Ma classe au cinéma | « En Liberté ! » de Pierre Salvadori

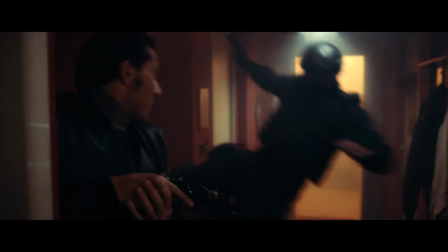Sans être une parodie pour autant, En Liberté s'amuse à détourner les attentes qui reposent sur le cinéma policier.
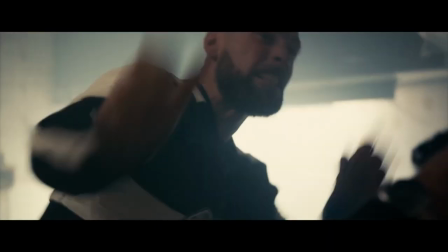Sa dimension comique ne cherche pas à se moquer des intrigues de thriller classiques, mais à explorer une thématique, les faux-semblants.
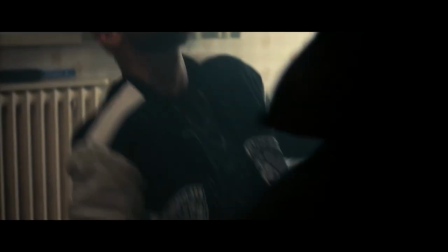C'est-à-dire les mensonges et les subterfuges qu'inventent les personnages, tous pris dans une grande mascarade qui éclaire la nature humaine.
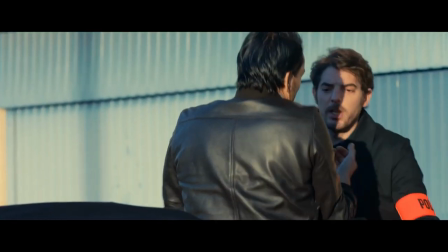Putain, je crois que je me suis foulé le poignet. Putain, c'est pas vrai. Ouais, non, je déconne. Couillon, moi.
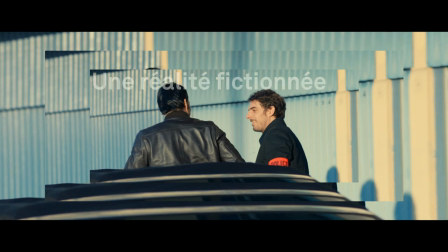Waouh. Mais ça s'est vraiment passé comme ça ?
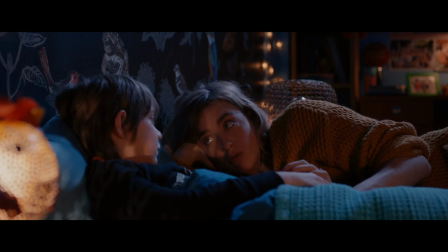La véritable dramaturgie du film commence d'ailleurs par un effet de rupture net qui marque une frontière entre apparence trompeuse et réalité.
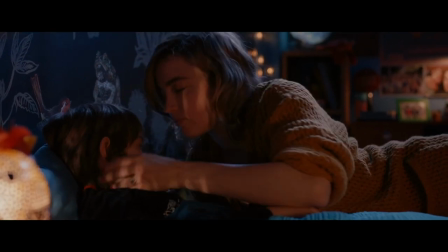Le passage du prologue à la scène située chez l'héroïne, Yvonne Santi, révèle que les exploits policiers montrés au début n'étaient que le récit d'une mère à son enfant.
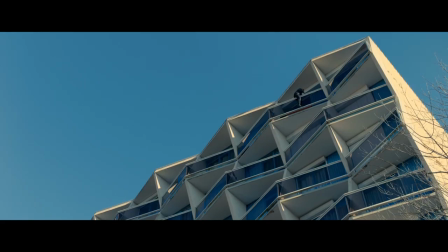Cela explique les cascades outrancières du prologue.
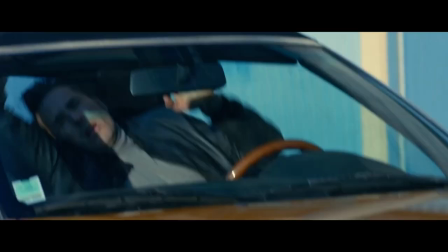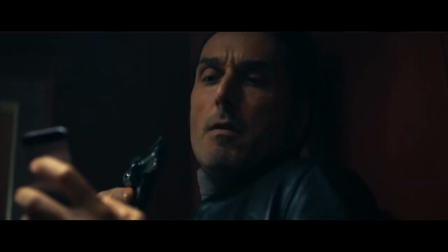Rétrospectivement, la part drôlatique de ces images apparaît aux spectateurs qui s'attendaient à avoir un très sérieux polar à l'hollywoodien.
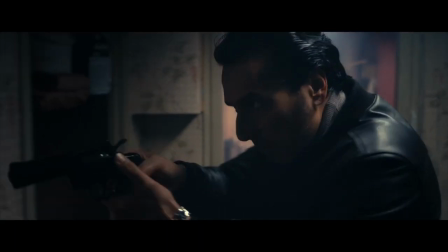On comprend alors que le film sera autre chose qu'un thriller ordinaire. On apprend aussi que le personnage d'Yvonne embellit le passé de son défunt mari et collègue, le capitaine Jean Santi, avant de s'apercevoir que lui-même avait menti sur ses réelles activités dans la police.
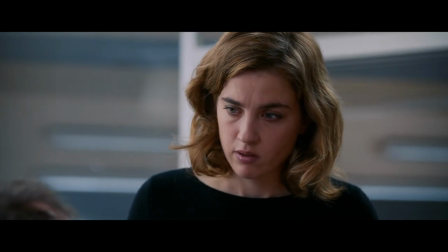Vous êtes vraiment brut, c'est moi qui l'ai refilé à Jean. Vous avez toujours les boucles d'oreilles qui vont avec.
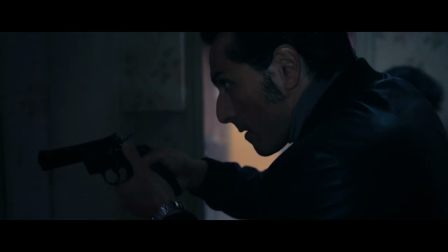Il m'a dit que c'était un époux.
Pour dissimuler à son fils la corruption dont son père s'est rendu coupable,
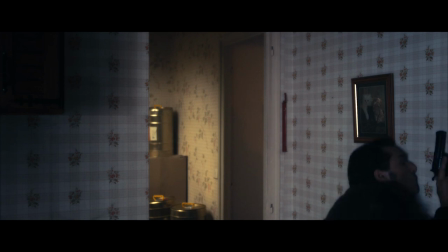Yvonne continuera de lui raconter de faux souvenirs, enrobant le vaste mensonge de Jean dans d'autres mensonges plus grands encore.
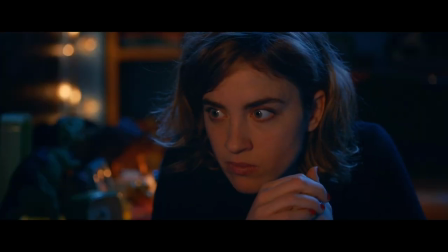Oh maman ! Mais pourquoi papa il se défend pas ? Parce que je suis fatiguée, mon chéri.
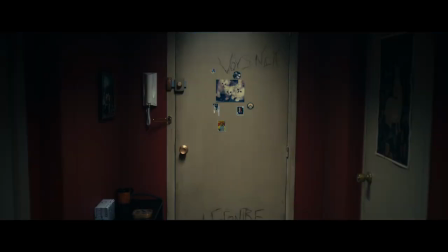La porte d'entrée symbolise cette porosité entre l'espace mental du film, c'est-à-dire les faux souvenirs, et l'espace matériel. Le tout premier plan montre d'ailleurs cette porte.
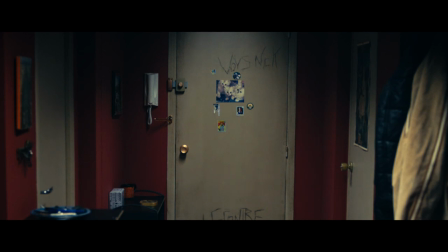Lorsque l'humeur d'Yvonne est trop sombre pour échafauder à un récit, le plan dure, pour insister sur l'idée qu'elle restera cette fois-ci fermée.
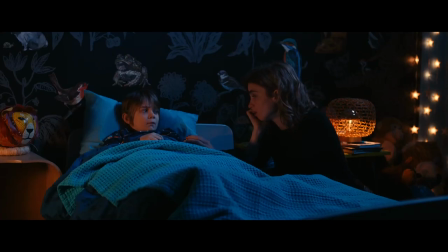Je suis désolée, ce soir, j'y arrive pas.
L'imagination ne s'ouvrira pas.
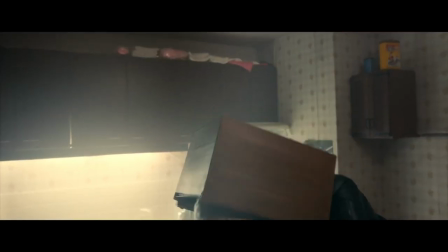Mais lorsque la narratrice est plus détachée, l'effet comique naît des situations absurdes et de la gestuelle burlesque des personnages qu'elle invente.
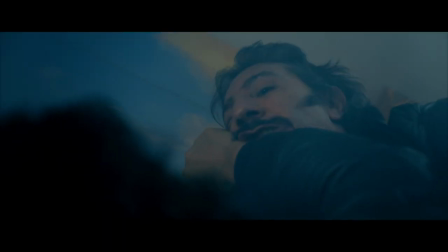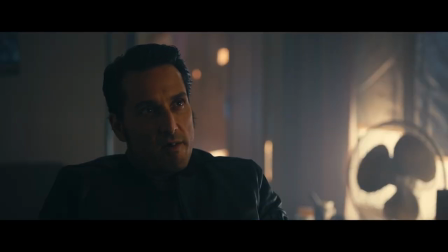Tu me mettras une petite bague de côté, pour ma fiancée.
Le rire survient aussi grâce au choix de montage de Pierre Salvadori.
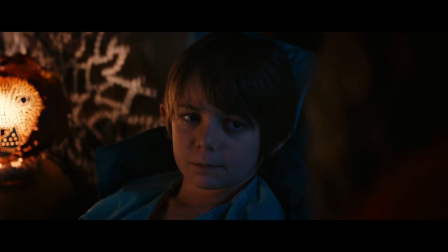Non, Théo, non, tu peux pas couper comme ça.
Il opte pour une transition abrupte entre les scènes agitées que raconte Yvonne et le calme de la chambre où s'endort son fils. Cette façon d'enchaîner une séquence d'action et une autre contrastant par sa quiétude amène un décalage
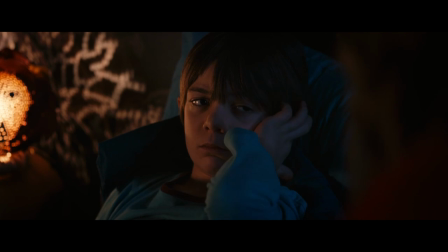comique entre la représentation héroïque du passé de Jean Santi et la réalité plus terre à terre.
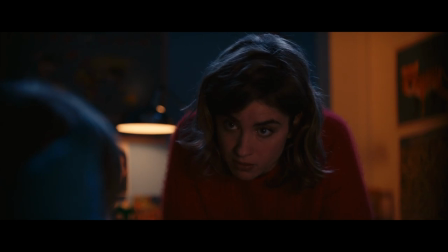Pas lui, pas papa. Et ben peut-être que si.
L'auteur donne ainsi à réfléchir sur la propension humaine à falsifier la réalité.
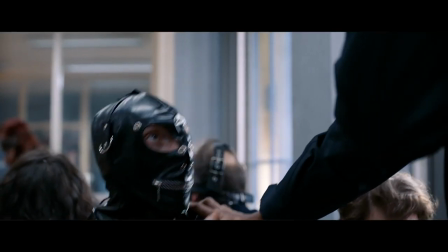Le motif du masque, symbole de la fausse identité, ne cesse d'ailleurs de revenir dans le film.
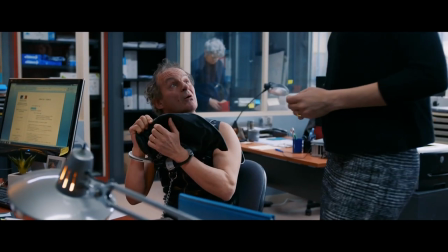Il y a ceux que détiennent les suspects interrogés au commissariat, mais aussi les cagoules baroques du climax.
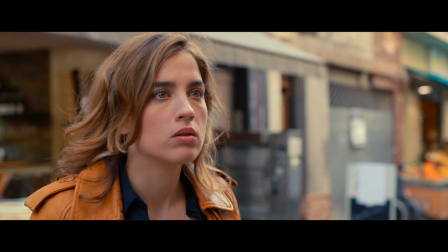Ou encore les sacs qui finissent sur la tête du faux coupable, Antoine Parent, que le capitaine Santi a fait accuser, ou de l'ennemi, affronté par ce dernier.
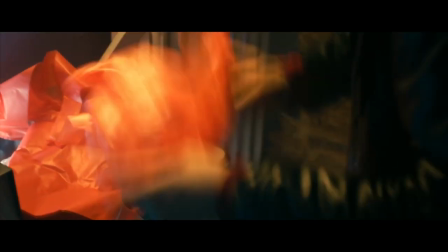Ah, regarde ce que t'as fait de moi, Santi! Un monstre. Oh, ça va. Un peu de bien fini, on en parle plus.
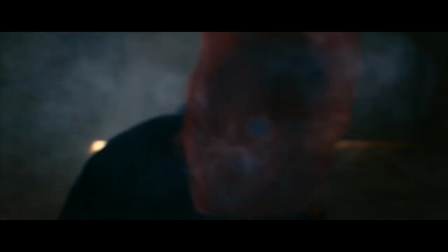Dans tous les cas, sous la forme d'une métaphore, la présence de ces masques vient illustrer l'idée également exprimée par les scènes situées dans la chambre du fils d'Yvonne.
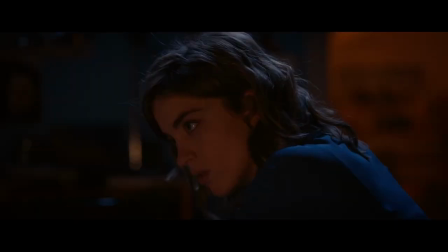Il est dans la nature humaine de déguiser la réalité, de la couvrir de fiction pour la rendre plus supportable, exactement comme on se couvre le visage d'un masque.
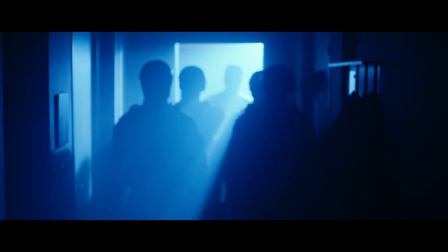Il y a là un jeu instauré avec le public du film. Par définition, tout spectateur de cinéma se trouve lui aussi dans la position d'un enfant à qui on raconte une histoire pour s'endormir.
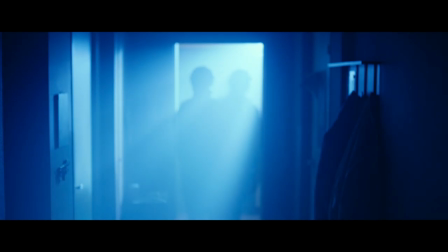Tu comprends ?